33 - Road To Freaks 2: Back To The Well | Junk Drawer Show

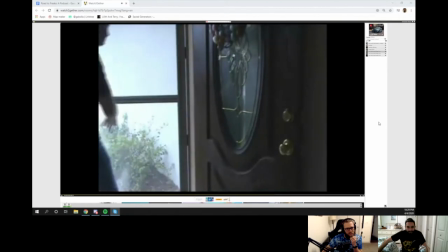[25:19]
we had to explain nicky holding the camera oh it's around easter holy shit
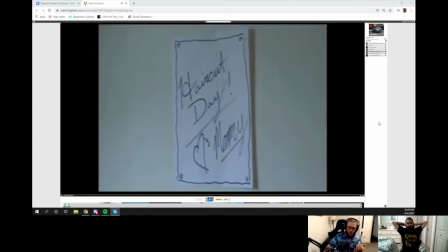[25:26]
no it wasn't just it wasn't just him holding the camera it was the fact that he had cut his hair
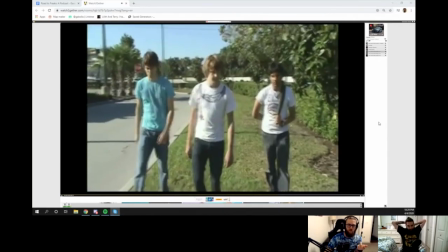[25:31]
correct so we had to cut his whole like part out right yeah he was supposed to be in here
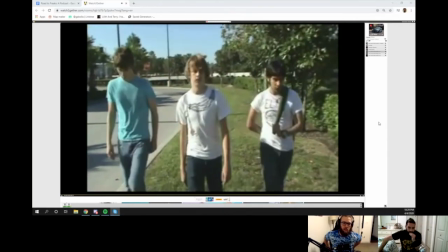[25:36]
with us yeah
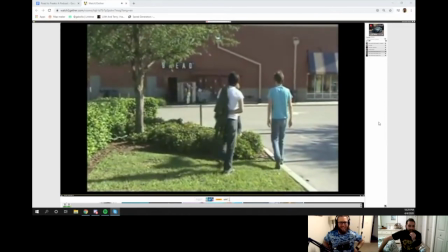[25:39]
bread yeah bread i didn't have the root beer bottle so that's why my hand's behind my back yeah i remember
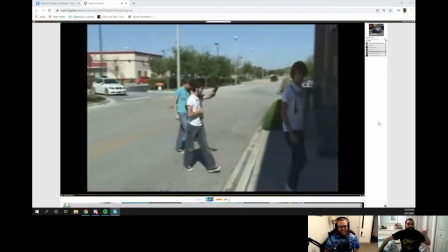[25:47]
that we did not need to do all this walking oh no i had it for that shot but not for the other shot because i threw it away and then
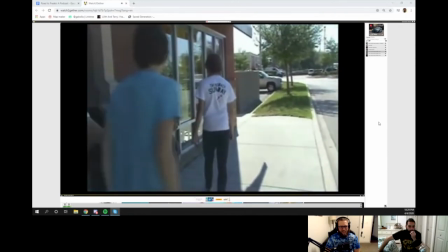[25:56]
i'm like i'm not getting that back and then it's suddenly a glass bottle now i always thought it was a glass bottle no in the first seen it's plastic
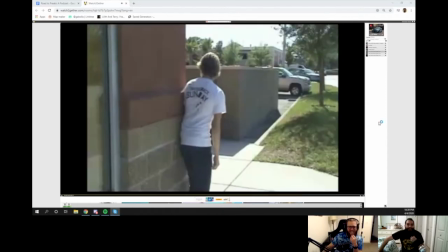[26:03]
oh oh harry even
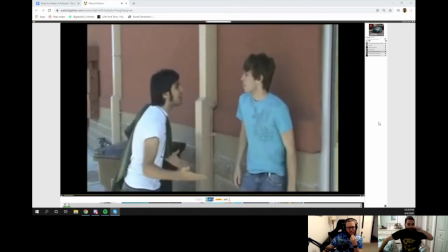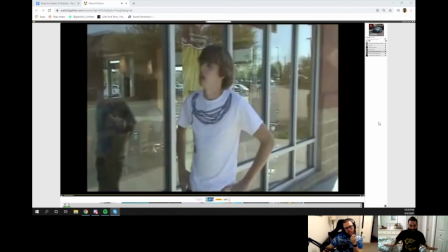[26:19]
though i just slammed you against the wall i know
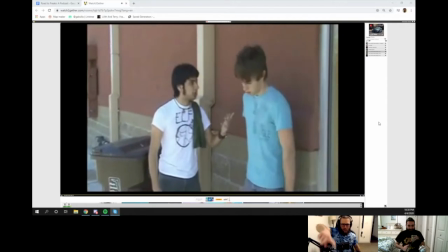[26:21]
if i remember correctly it like kind of hurt because it's right you can see how there's a ledge right there yeah but it's okay i was a big strong man so it didn't bother me
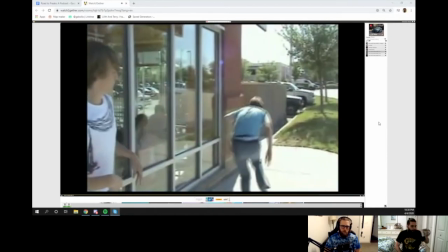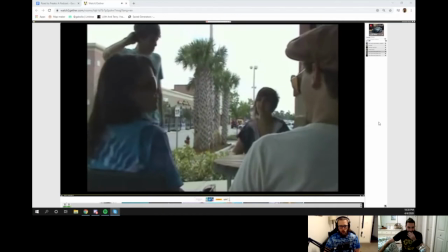[26:38]
yeah this all makes like so we go to starbucks to talk to chelsea but he's nervous just therefore uh
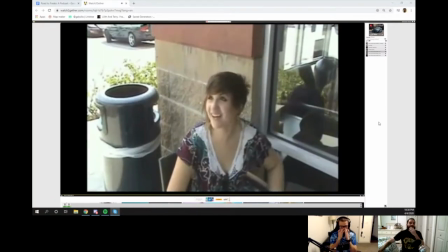[26:45]
xander like pushes him you hear the song that's playing no what is it love hurts
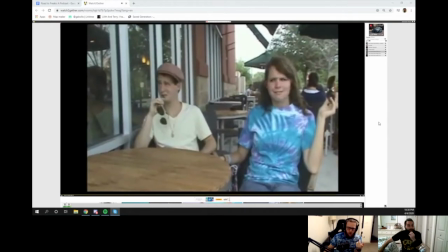[26:56]
was that um was that playing on the radio no i
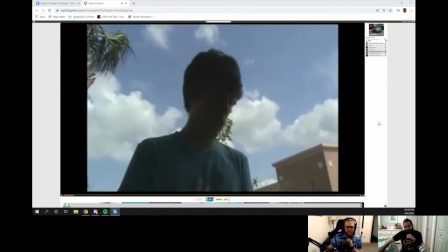[27:04]
don't remember putting the song in but i guess we did we did we also put in a nirvana song earlier okay
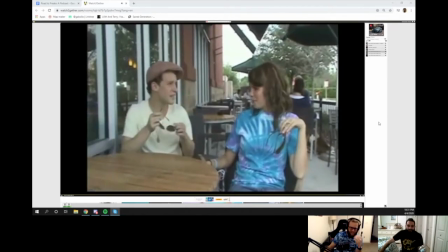[27:15]
oh acting she could not get that line without laughing
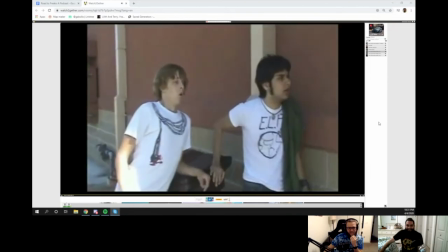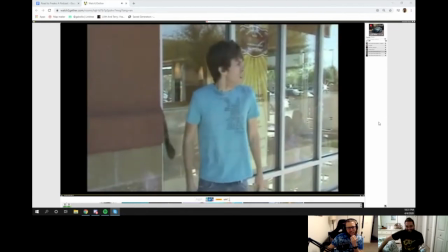[27:30]
now
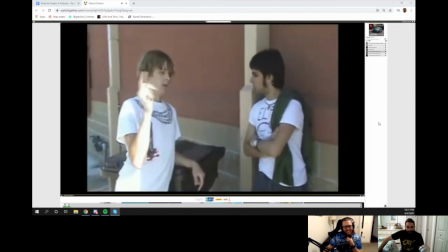[27:40]
see
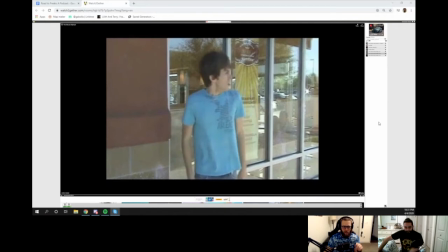[27:47]
like with that i we never established why he felt like like we we know why it happens but it's just like there's nothing that triggers him and i think that's like one of the that's the first thing where i'm like that doesn't make sense you know i i know i wanted to convey that he was impulsive but i didn't know how to convey that yeah
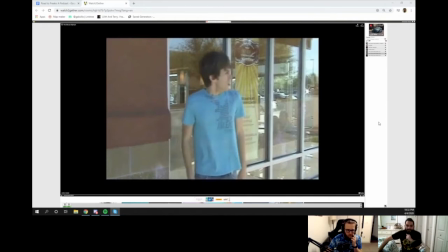[28:08]
okay part two part two i
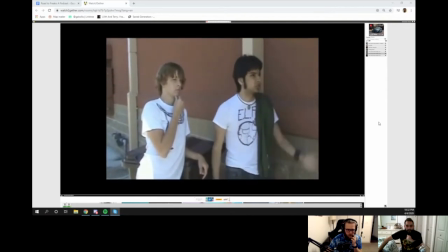[28:13]
don't hear anything i don't either uh oh is the audio gone
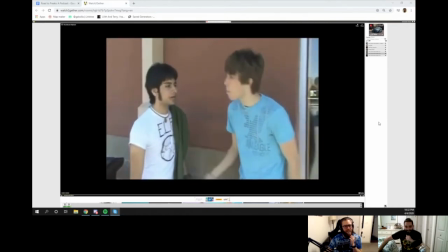[28:19]
oh the audio might be gone do you think they took it for copyright claim
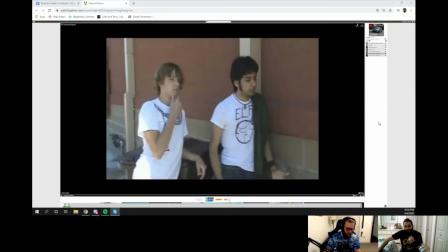[28:26]
maybe i should be able to refresh right yeah i don't see what happens no yeah let's let's see three
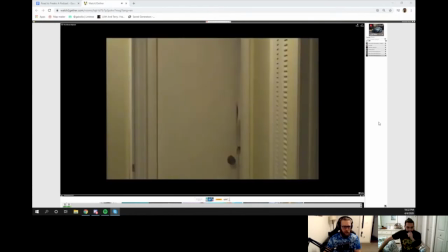[28:40]
i guess we should have checked this beforehand no okay okay part three is
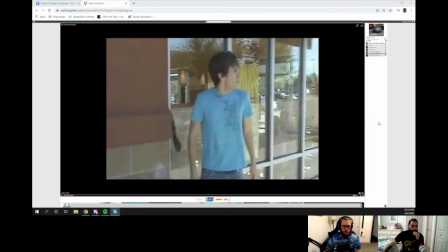[28:45]
good go to go to part two we can just kind of talk it out yeah yeah there's
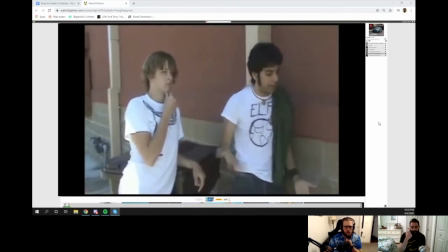[28:50]
got to be a song that happens during the cherry bomb scene see
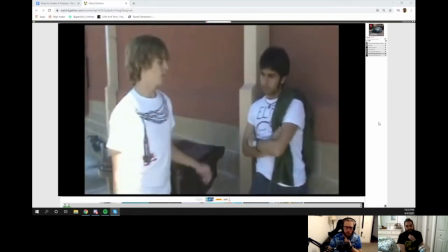[28:54]
you can see me thinking about it though yeah yeah the song is the song is cherry bomb we we definitely did cherry bomb
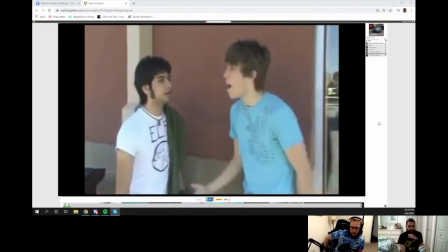[29:05]
okay so this is i think you're like giving me shit for not being able to like have the confidence to talk to her yeah we